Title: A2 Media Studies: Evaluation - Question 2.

I have tried to create a strong connection between my main product and ancillary text by presenting the artist in a similar and consistent way in my media product,
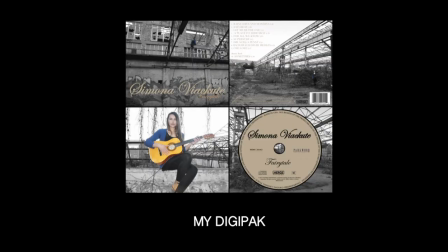[0:13]
digipack and magazine advert.
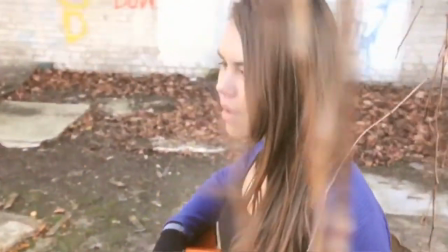[0:15]
I have marketed my artist as a folk style artist in many ways throughout all products and have made a link between products by addressing the representation of my artist as a whole in each.
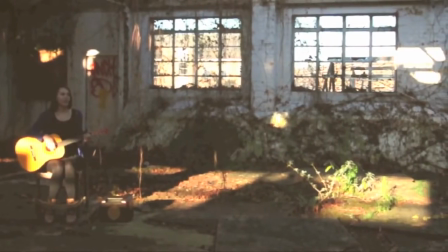[0:24]
In my music video, I created an iconography for my artist by making emphasis of her playing the guitar, due to that being a convention of this genre's music video.
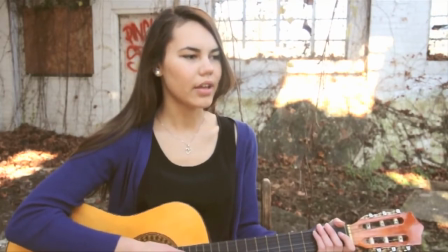[0:32]
This is by using many shots in which Simone is seen playing the guitar, and also frequent close-ups of the guitar.
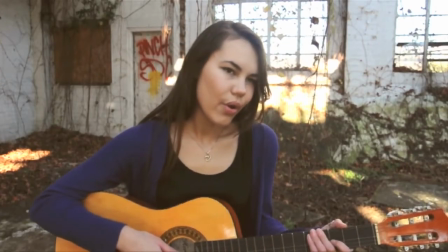[0:37]
Also by not only associating her with the guitar, but also her ex-boyfriend, by having the shots of them when they were happy together centered around playing the guitar.
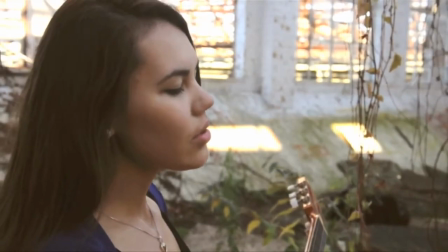[0:45]
This reinforces the iconography that I have created for my artist, as it shows their relationship was based very much around the enjoyment of playing the guitar,
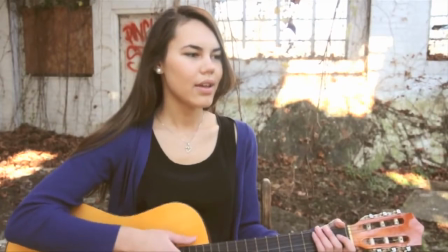[0:52]
giving emphasis to the instrument, as it is made clear that it was a large factor of what was good about their relationship.
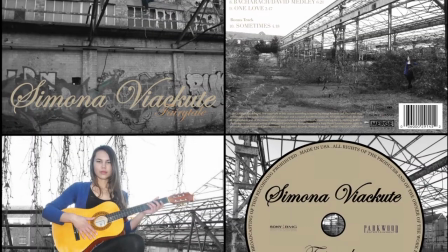[0:57]
This is then reflected onto my digipack, as it can be seen that the inside cover features Simone playing the guitar,
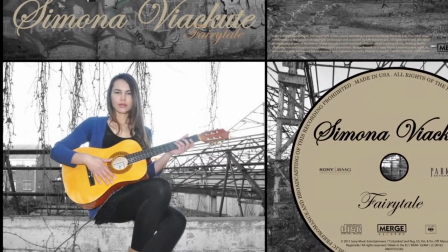[1:02]
reinforcing this idealistic image of her being very stripped back and acoustic, which contributes to her star image as a folk artist and follows the forms and conventions that go with this genre. I have given my artist prominence by having many mid-shots and long shots of my artist in my music video, placing her in the centre of many of the performance shots when she is playing the guitar to signify her being the central artist.
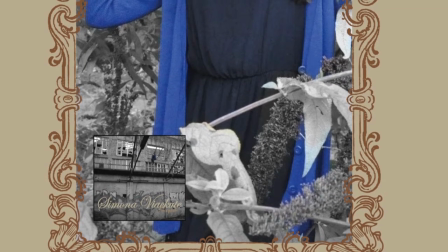[1:20]
This links to my magazine advert, as again I have a mid to long shot of her looking straight into the camera showing a direct mode of address.
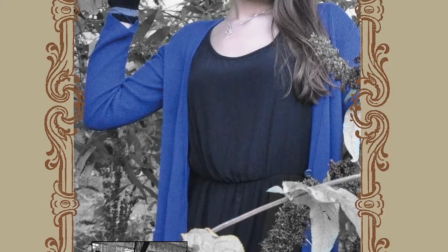[1:26]
However, this time she is slightly to the right of the image to try and follow the rule of thirds. Also, by having her edging slightly to one side, signifies how she is new to the industry,
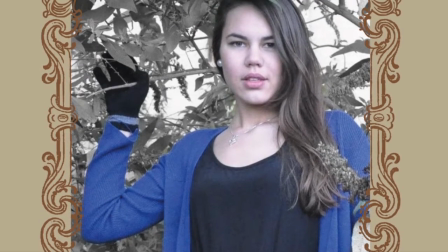[1:35]
with this being her first album, and she is edging into the shot as she is edging into the industry.
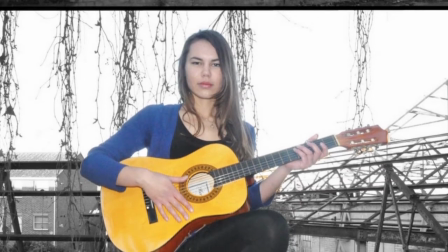[1:40]
My artist is also given prominence in my digipack, as can be seen by the image of her sitting with the guitar,
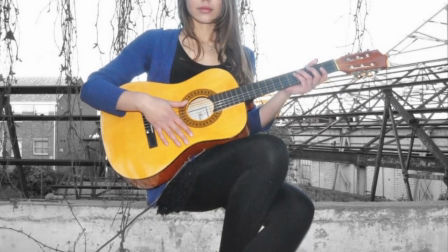[1:46]
showing a long shot of her and placing her in the centre of the image to get across to the audience the importance of her as an artist through all media products.
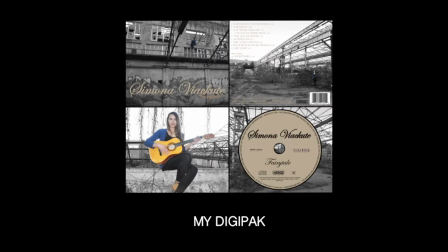[1:53]
Another way in which my artist has clearly given significance over everything else is by constantly having her in colour while the background is in black and white.
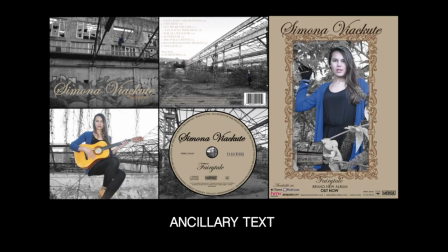[2:00]
There is a strong link between my digipack and magazine advert, as every photo that features the artist shows this, effectively making my artist very noticeable in all of the images, and also making them quite eye-catching,
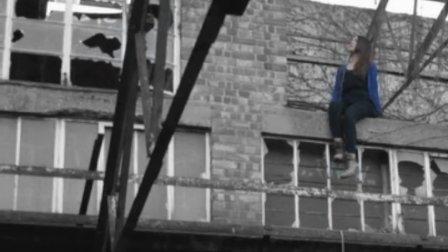[2:11]
as her cardigan is quite a striking colour in contrast to the dull black and white around her.
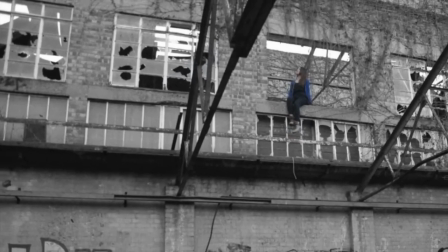[2:15]
Saying this, the colour of the background reflects the representation of the location, it being quite depressing and bleak.
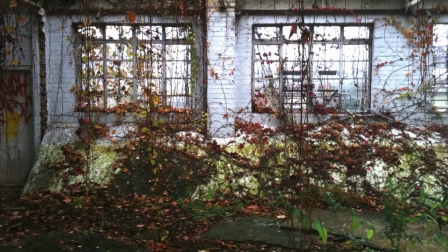[2:21]
This therefore creates a link between my ancillary text and music video,
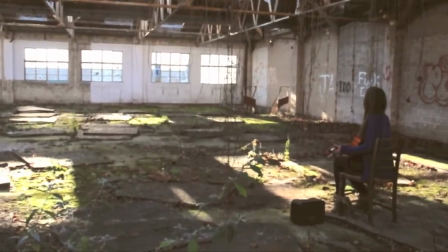[2:25]
as my music video also gives a strong representation of the same gloomy and depressing location that my artist is in, with shots of overgrown plants and graffiti on the walls,
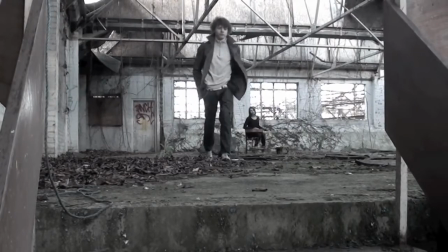[2:33]
showing a clear connection that makes it recognisable to the audience and easy to make an association between each product. Going back to the artist's use of clothing, I have shown a clear link between each product that I have created by having my artist in the same clothing throughout, using mise-en-scene to add to the representation of my artist and making her easily recognisable between products.
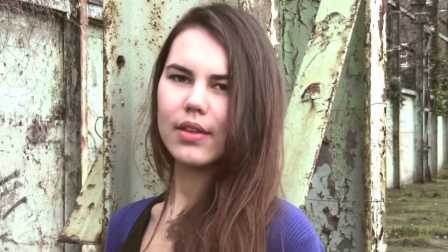[2:50]
I have chosen to have the artist dressed in this specific way with all black clothing and boldly coloured cardigan to not only help make her eye-catching through all products,
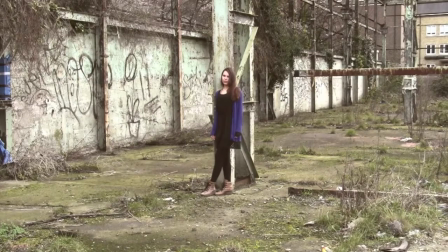[2:58]
but link to the conventions of folk music videos. This is by making her seem quite quirky and as being an individual, the bold blue cardigan being her individuality,
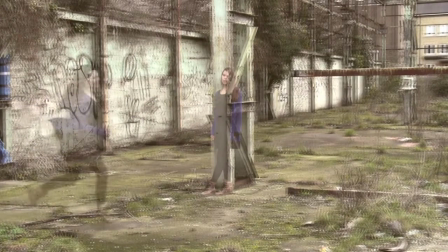[3:06]
in contrast to the constant black to represent people who follow the crowd by dressing the same.
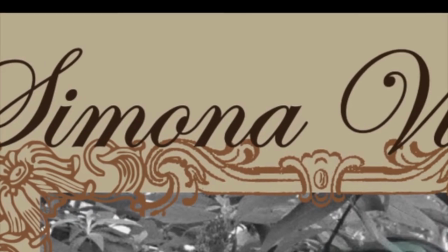[3:10]
Another link that is made within my ancillary text is the branding of my artist, as the same font that is used for my artist's name and album name is used on both my digipack and advert,
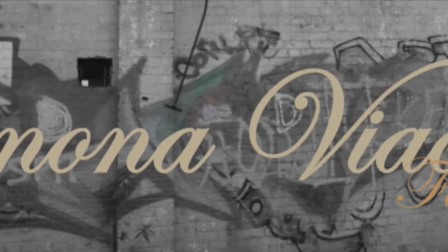[3:19]
creating a recognisable link between the two and adding to the representation of my artist as a whole.
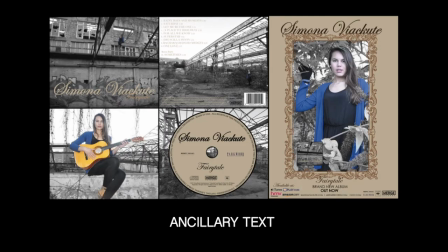[3:24]
Also, the use of colour remains the same within my ancillary text, with the majority of colours used being very beige and brownish.
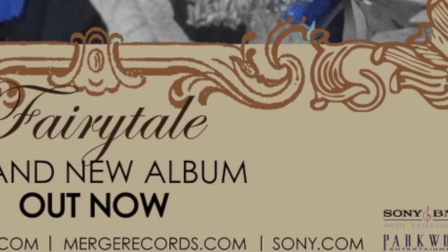[3:30]
This not only contributes to my artist's representation, but also links to my main product,
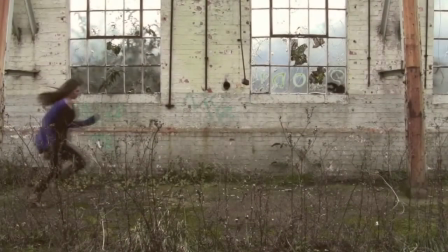[3:35]
as browns are used frequently throughout my music video, with the majority of shots having a brown tint, and also links to the location,
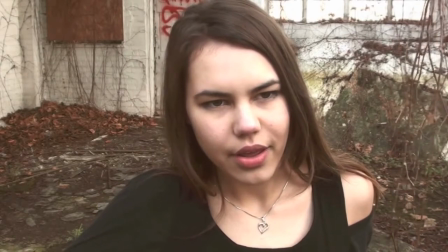[3:41]
as brown is associated with nature with the brown of leaves, etc. Overall creating a recognisable link between all products.
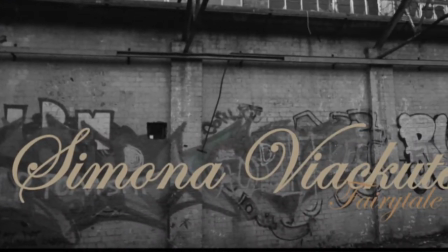[3:47]
When comparing the front cover of Mumford & Sons album Say No More to my front cover, the bands are shown as quite small due to being in a shop window like mannequins.
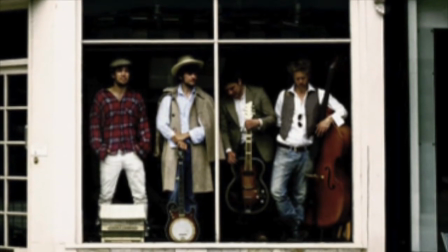[3:55]
This was clearly done for effect to emphasise the point of irony that they are making, due to them being where mannequins would be,
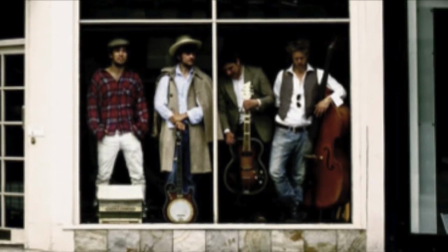[4:01]
but also showing individuality and personality with their clothing and instruments, etc.
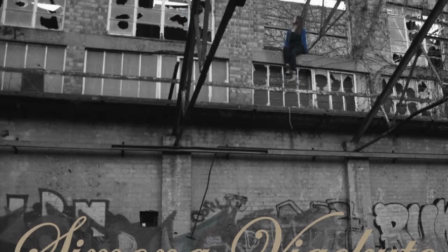[4:06]
This relates to my front cover, as my artist is shown as small too, in order to resonate with the audience the intertextual reference of Rapunzel.
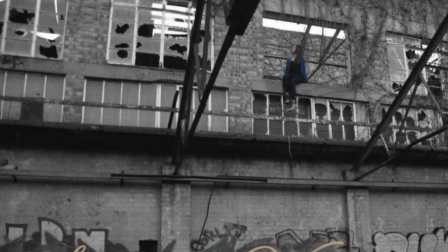[4:12]
This is by not only showing her from the high tower letting down her hair like Rapunzel,
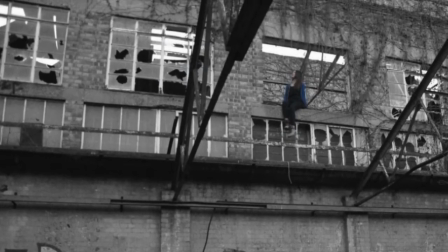[4:16]
but also links to many other fairy tales that feature a princess stuck in the tower, hence the album name being Fairy Tale.
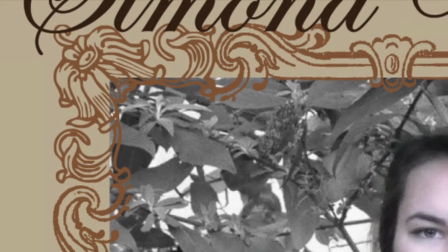[4:22]
This intertextual reference is also shown in my magazine advert, as the frame around the image could also be interpreted as the part of Snow White when the witch looks in the mirror and says,
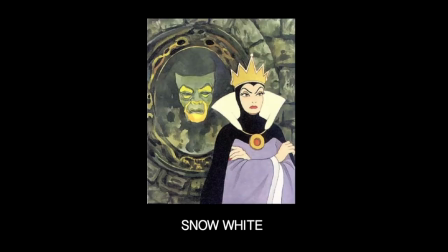[4:31]
"Mirror, mirror on the wall,
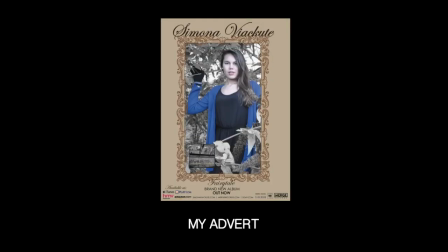[4:32]
who's the fairest of them all," showing my artist as being the fairest of them all and adding to her representation of being very natural and reserved as the character of Snow White.
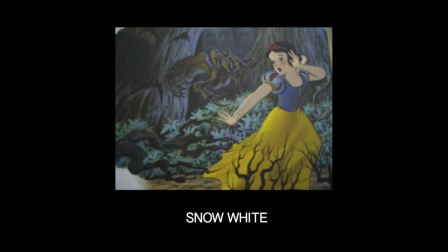[4:40]
This shows how the fairy tale intertextual reference is portrayed through my ancillary text. I have taken a constructionist approach as my target audience,
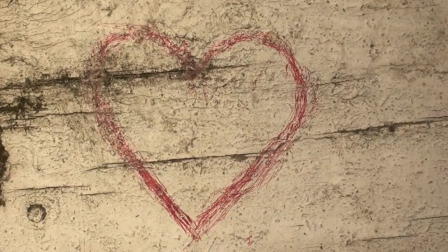[4:47]
being more women-based due to it being under the folk genre and also because the song is sung by a woman,
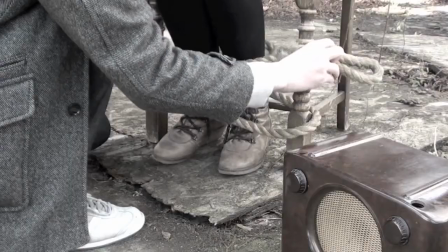[4:52]
will feel empathy for the artist due to seeing her being unwillingly tied up and left completely alone.
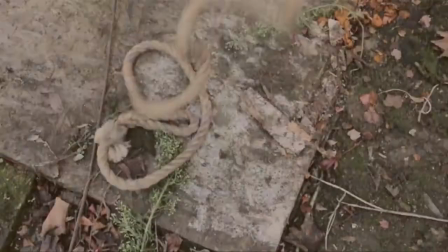[4:56]
Also, they may see my artist as strong due to managing to escape, creating a positive representation of my artist.
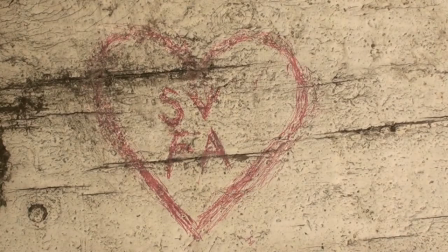[5:03]
Men are less likely to be targeted due to the nature of the song and also because it is very much about love and relationships, which is something that women can relate to more.
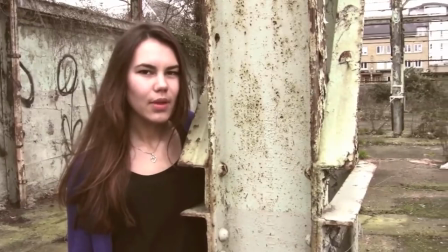[5:11]
When looking at the romance narrative in general, the artist conforms to the conventions of romance by being seen as passive to the man and showing him as in control.
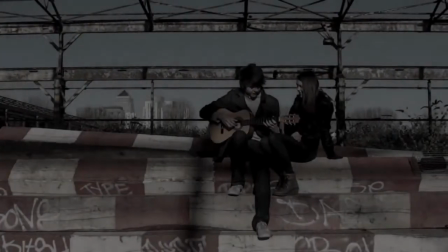[5:19]
Also, the shot that shows them when they were happy shows the man as playing the guitar and having the main focus on him.
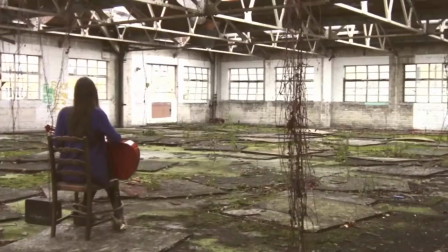[5:24]
However, due to the love turning sour, the main artist is then seen with the guitar, showing that she now has power due to being alone,
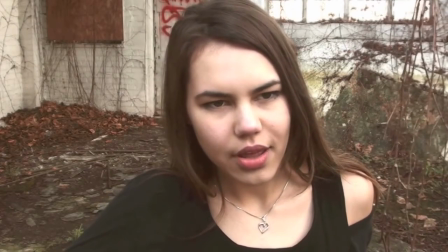[5:31]
following stereotypes of the romance narrative due to showing her emotions and being seen as quite sad and depressed now that the love in a relationship has gone.
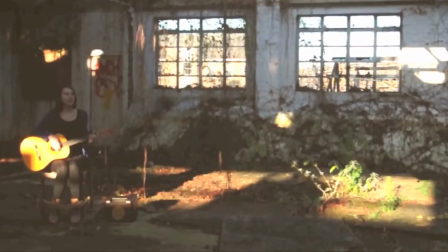[5:38]
The artist plays to the typical conventions of a woman folk artist due to having a very natural representation,
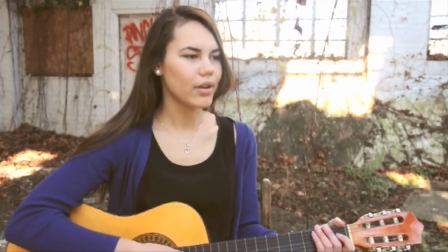[5:45]
following the stereotypes of this genre as described by Walter Lippmann. Therefore, she has quite a conformist ideology for the folk genre.